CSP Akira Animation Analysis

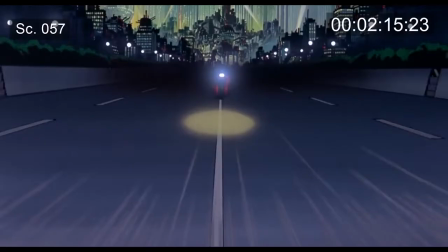1735s
Scene 57 is, in my opinion, a bad cut, and the next few shots are rough. This shot is Kaneda coming the opposite way down the highway towards the bad guy biker and coming from the city. But because the backgrounds from the last few scenes have been the blur pans, it's hard to tell which direction we're now going and who we're looking at in this scene.
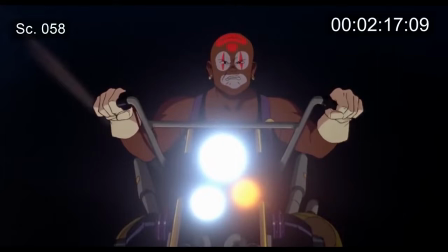1754s
When I first watched the sequence, I thought this guy was just the obscured bad guy biker. Scene 58 is the baddie reacting to the incoming Kanada. Again, I don't feel like that's super clear from the sequence of shots, but it makes sense with the next shot, scene 59.
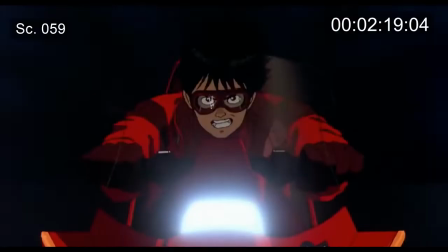1769s
A nice reveal of Kaneda.
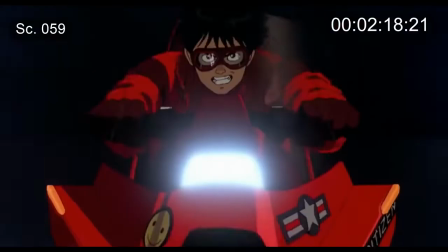1771s
No city in the BG and I'm wondering why they avoided it this time because I think it would have been a cool shot with the city buildings back there framing Kaneda. Scene 60 is the bad guy smirking. Okay, hold on.
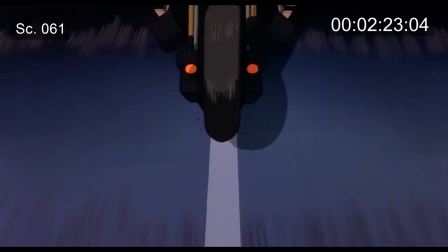1783s
61 is the baddie lining up the center line across from Kaneda, setting up a head on head game of chicken.
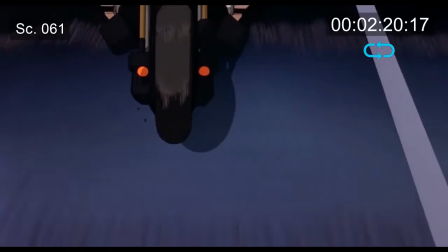1790s
The speed lines look good, implying some form of motion, but there's nothing panning backwards in the BG to actually show us which way the bike is going. It doesn't matter too much since our brain pretty quickly puts together the bike is coming straight towards the camera,
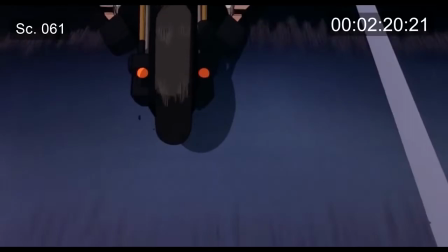1804s
but I think those passing lines with the brakes in them or rocks in the road would have been a good idea here.
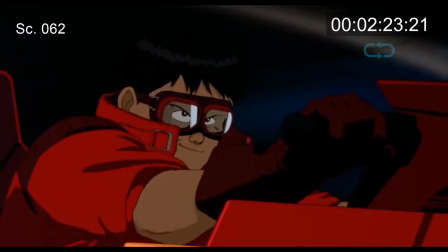1810s
Scene 62 is Kaneda matching the bad biker smirk from scene 60. I like the direction here, signaling that the two are ready to duel. More great overlapping animation here, but not too much else going on.
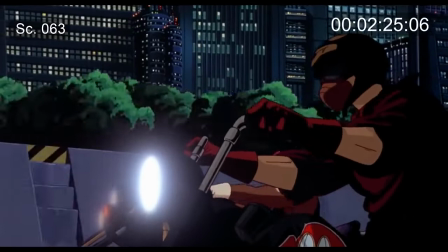1822s
Scene 63 is a nice multi-plane in the background that makes it feel like we're going really fast.
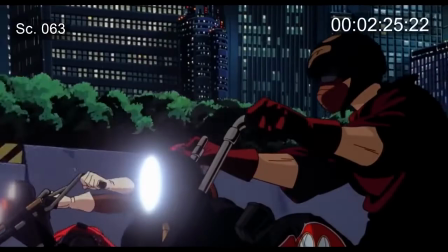1828s
However, the composition kind of sucks. The frame is filled by this biker who I didn't even know has been riding with the bad guy.
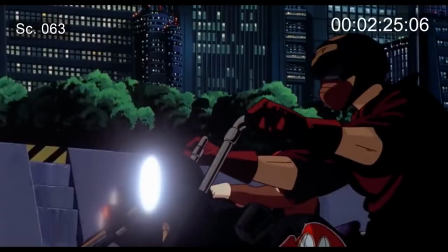1836s
And then the bad guy biker himself is barely in frame, only visible for the last few frames of the scene.
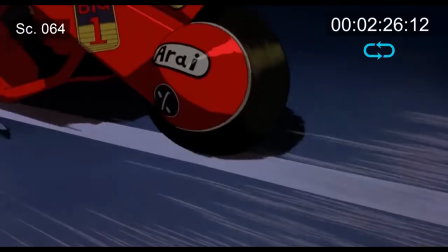1842s
This scene got botched, in my opinion, and could have been cut out entirely.
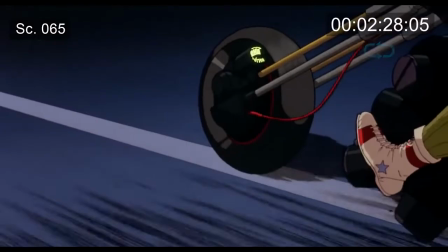1845s
Scene 64 highlights Kaneda's high-tech bike, with electric sparks and all. and it contrasts nicely with scene 65,
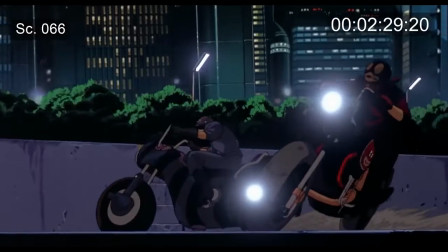1853s
the bad guy's bike, which is like an old school lowrider. Scene 66 is a little weird.
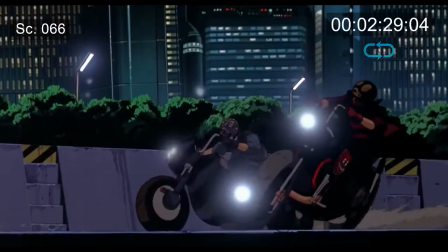1858s
Not only do we have that brown biker from scene 63 that was missing for most of the sequence, but we now have purple biker swinging in.
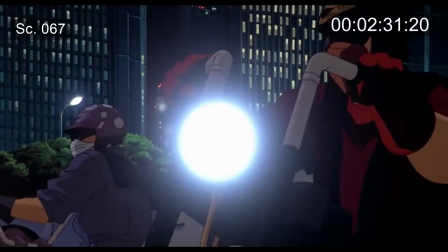1865s
They are also stopping with this weird long skid that doesn't match how slow the BG is panning. Something's just off here. Scene 67 is just a cut in of those two bikers. Nice smoke effect coming through, but 66 and 67 could have been cut out entirely.
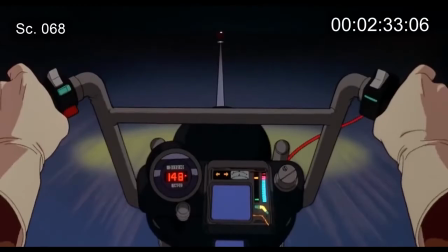1881s
68 and 69 are basically sister shots of 64 and 65. We're again contrasting the bad guy's more low-tech bike with Kaneda's super bike.
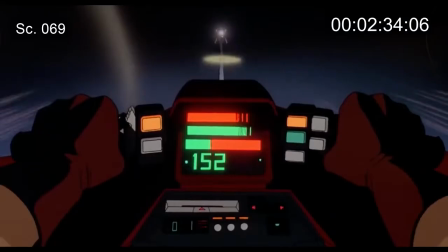1892s
Only this time it's a more complicated action shot with both characters coming right at each other on the brink of a head-on collision. Nice stuff from the director but no background again. I guess you could say here that the director only wants us to focus on the bikers and that they have tunnel vision, looking only straight ahead at the battle before them.
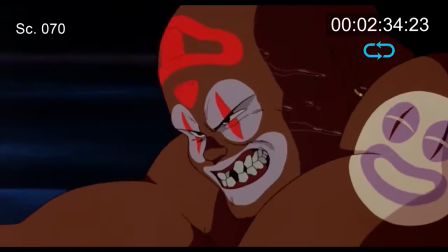1910s
I don't know, I probably would have gone for BG here. Scene 70 is a close-up of the baddie biker sweating profusely.
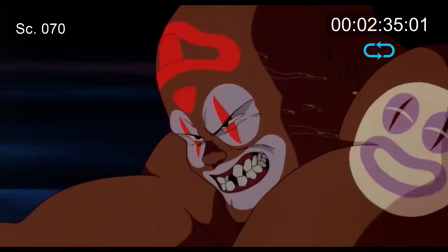1917s
Pretty ugly drawings here if you ask me, but the cut-in emphasizes the climax of the sequence.
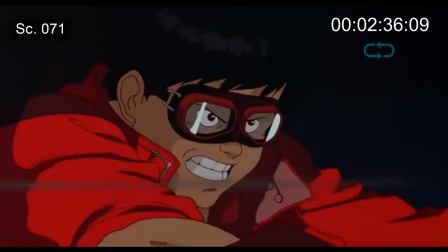1923s
Same with scene 71, only now we're pushing in on Kaneda and we get a really good look at this overlapping animation on his jacket and hair.
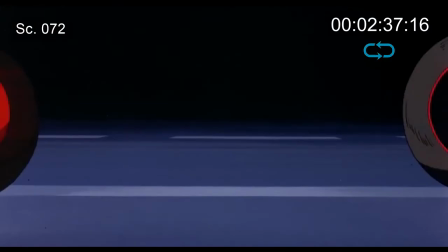1931s
A much better shot than scene 70 in this humble critic's opinion. Scene 72 has no BG. Bummer. Anyway, the two bikes meet here, and you can see that as they cross paths, both bikes are dropped down to about 50% opacity.
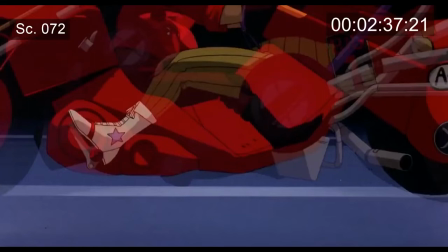1947s
This is a very clever trick to help the audience register what's going on. If Kaneda's bike was at full opacity, we would just be seeing his bike roll through frame with no idea that the bad guy's bike crossed him.
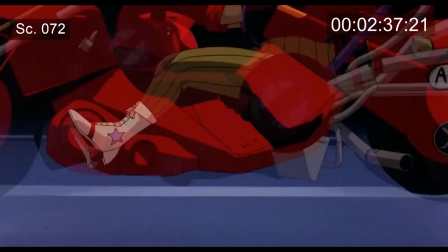1960s
If just Kaneda's bike was transparent, we'd barely see him, and only register the bad guy coming through.
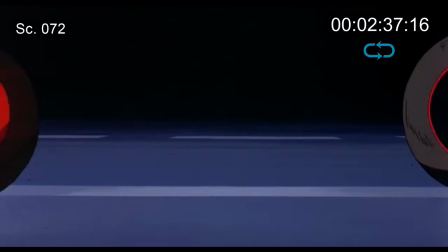1967s
So, to solve the issue, the animators DX both, and the audience just gets a hint of each bike passing through. Just enough information for the audience's subconscious to piece together what has happened.
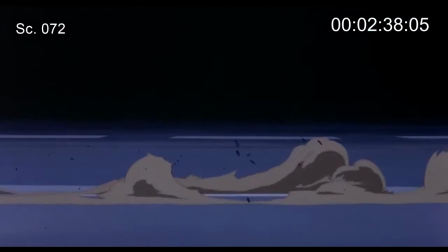1979s
This is a great trick that is pretty much impossible to pull off in live action, unless both bikes were computer generated.
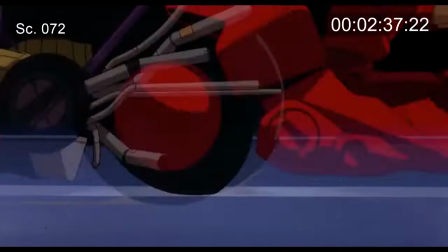1987s
This is one example of the fantastic things you can do in animation if you're a good storyteller, director, and problem solver.
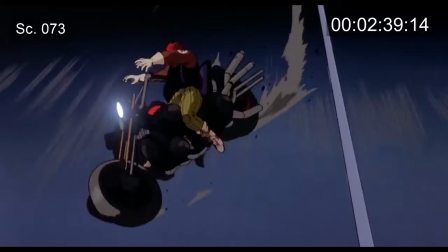1994s
Scene 73 is a shot of the bad guy ditching his bike. I say ditching because he looks like he's perfectly fine at the top of the shot.
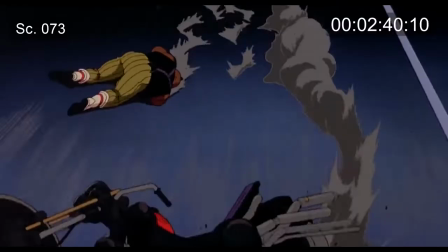2001s
It's not like Kaneda knocked him off balance or anything. There's not even any wobble on the bike like the bad guy got hit.
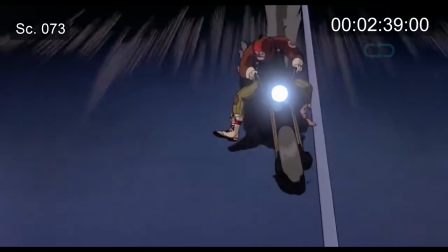2007s
He just ditches it, as far as I can tell.
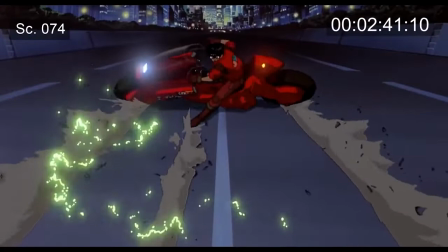2009s
Nice falling animation, but if you hit the ground while going 150 kilometers per hour on a bike, you're gonna roll, not freeze and slide.
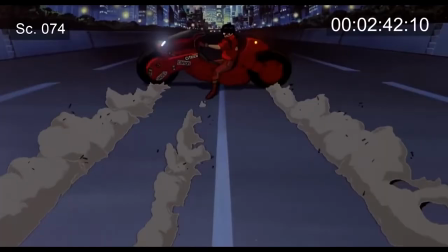2017s
Scene 74 is not only one of the most famous shots in Akira, but one of the most famous shots in animation. And not because it's difficult to animate or anything, just because it kicks ass. No analysis needed here, friendo.
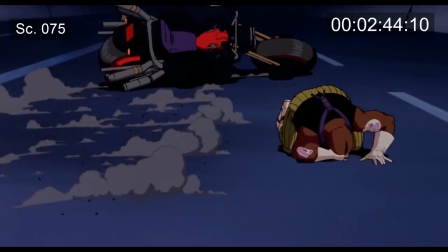2028s
Scene 75 is a slow-mo scene of the baddie reeling from the ditched bike.
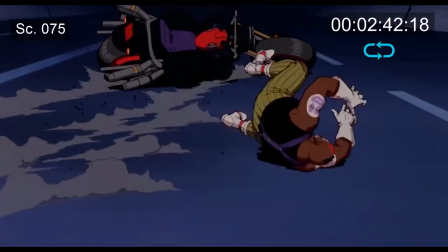2033s
Kinda weird that the BG has already stopped moving, implying the bike and rider were at pretty slow speeds.
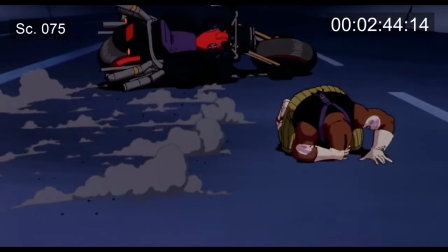2039s
They were going way too fast for them to be stopped perfectly like this so soon. Doesn't read great to me, but it's fine.
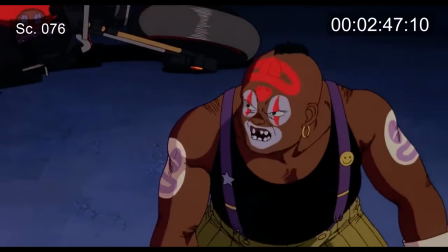2045s
Scene 76 is a close-up of the baddie at a tough angle to draw. And, well, I don't think he looks great, but at least the scene is short.
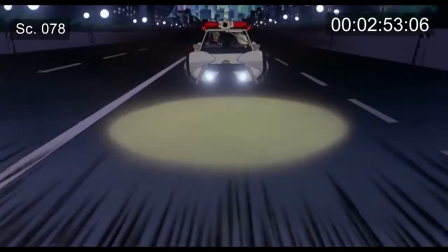2053s
In scene 77, Kaneda looks up. Not much to say. Scene 78 is the longest shot of the sequence, showing these cops riding up to the scene of the battle.
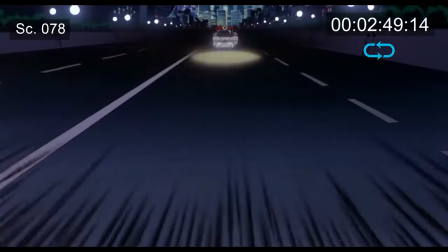2062s
My only comment is that, like similar shots in this sequence,
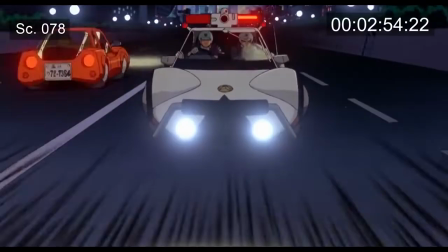2065s
it's difficult drawing a character or object coming into camera, especially if that object has a rigid structure like a car.
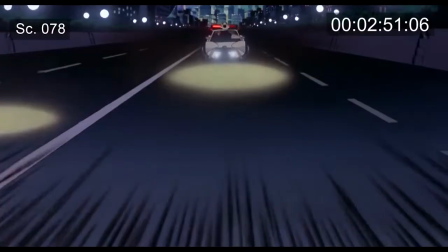2072s
There's not a lot of leeway when drawing this scene.
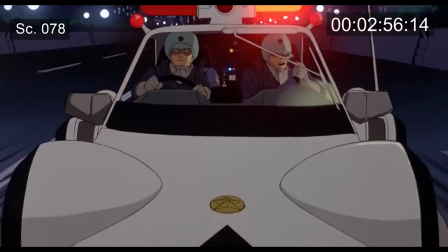2074s
An animator can't fake it by drawing in-betweens rough and loose and letting the timing and key posing play quickly so you don't notice.
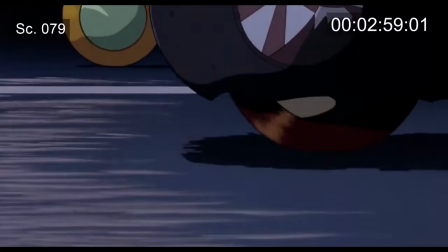2082s
The human eye can spot an error if it's drawn poorly, but I think this looks pretty good. 79 is a close-up of two bikes racing up.
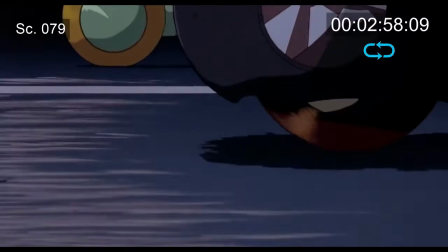2089s
We've got our speed lines, plus some passing pebbles to help us see the direction of the action.
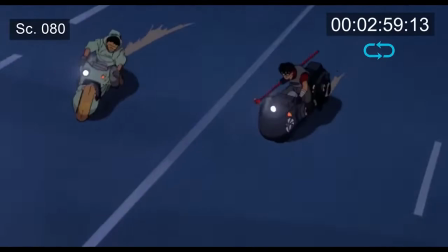2094s
80 is a nice action shot of Tetsuo and Yamagata meeting with Kaneda.
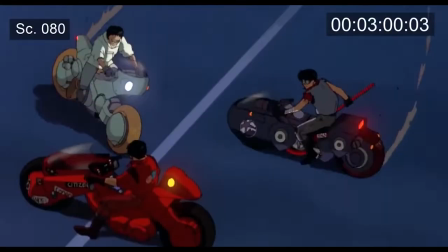2099s
I think these two skids look really good, much better than some of the skidding and stopping action earlier in the sequence.
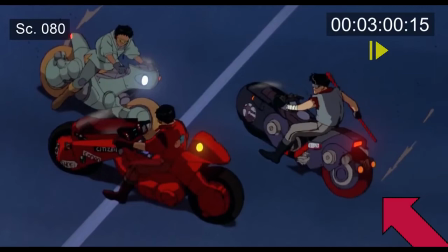2106s
I also like when Yamagata starts turning his bike, his headlight starts lighting up Tetsuo.
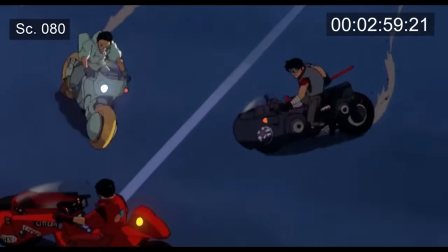2112s
Nice touch. The shadow on Yamagata's bike does pop off at 030015 though.
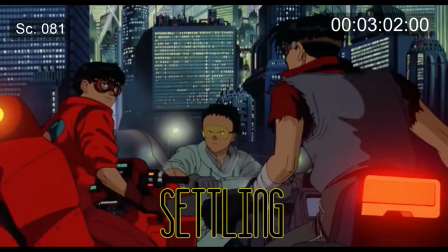2118s
Scene 80 cuts nicely with scene 81.
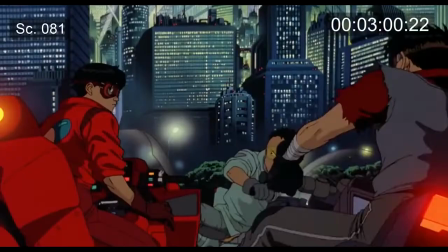2121s
Tetsuo and Yamagata are doing what we call settling, which is just an emphasized ending movement of a character's action.
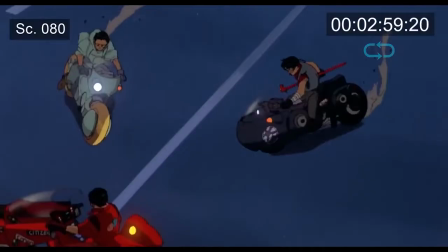2128s
This is one key to what one might call good animation. If there's no settle and a character just stops moving after an action,
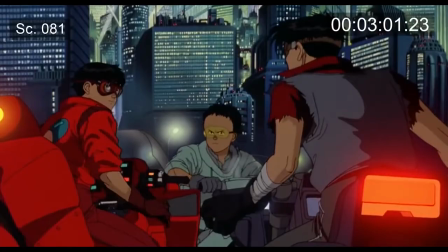2136s
it feels like there's no momentum or weight to the character, and all the action preceding the settle feels fake.
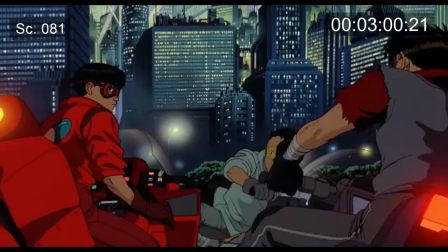2142s
Articulation like settles or antics are crucial for living animation.
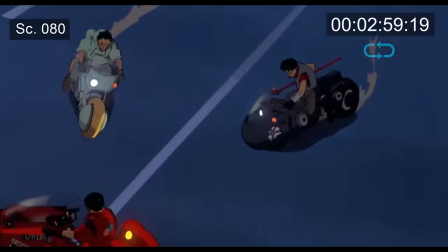2147s
The editor then does a great job cutting right on this action to tie the continuous action together across scenes.
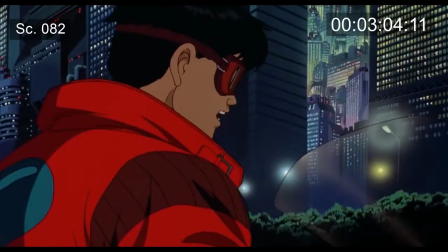2154s
Scene 82 is a strangely long scene of Kaneda turning around. Why he takes so long to turn, I'm not sure.
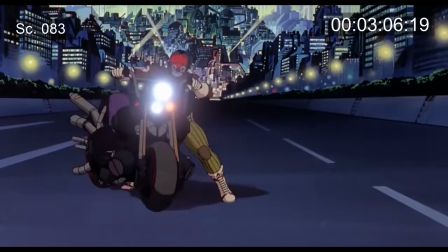2160s
It's not like all these drawings are bad or anything. It's just not how humans turn around. I like the composition of the scene though.
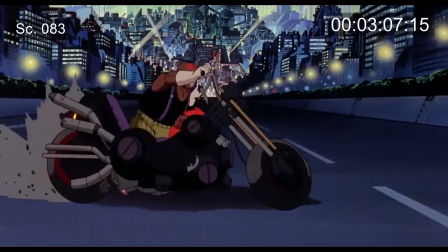2166s
Scene 83 is much like scene 42, where the biker struggles with the weight of the bike, getting the thing upright again.
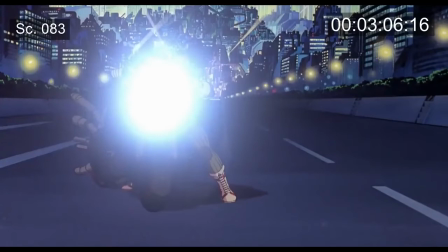2172s
Nice work. But then something weird happens at 03-06-16 when the motorcycle headlight fills screen. This is supposed to simulate how light would actually hit a camera lens and balloon up for a frame if the light is pointed straight at camera.
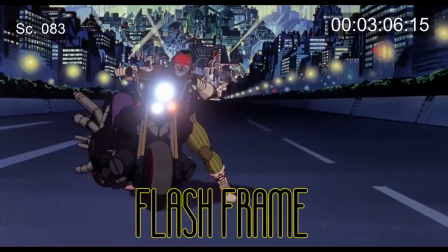2187s
But since it's literally for just one frame, it reads like an error to me, what we call a flash frame in animation. Similar to the quick lighting changes in scene 31, I think this would have played better without the little detail.
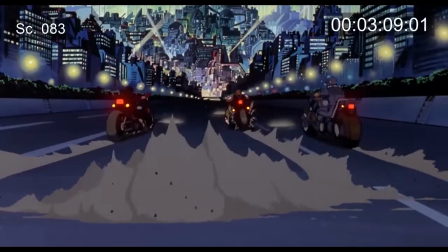2200s
The end of scene 83 has our two mystery bikers I keep forgetting about joining our lead baddie, and we have the patented Akira slow motion smoke.
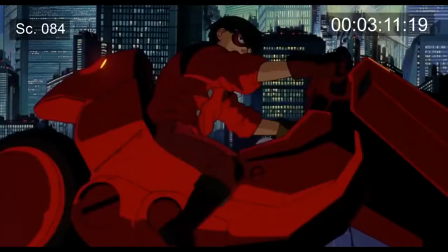2210s
Scene 84 is a cool shot of Kaneda peeling out close up to camera, and I think these smoke effects look great.
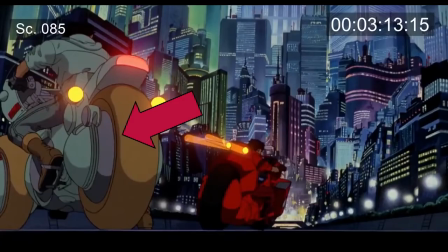2216s
However, the smoke is gone in 85. Another hookup issue. There's also a color pop on this wheel at 03, 13, 16.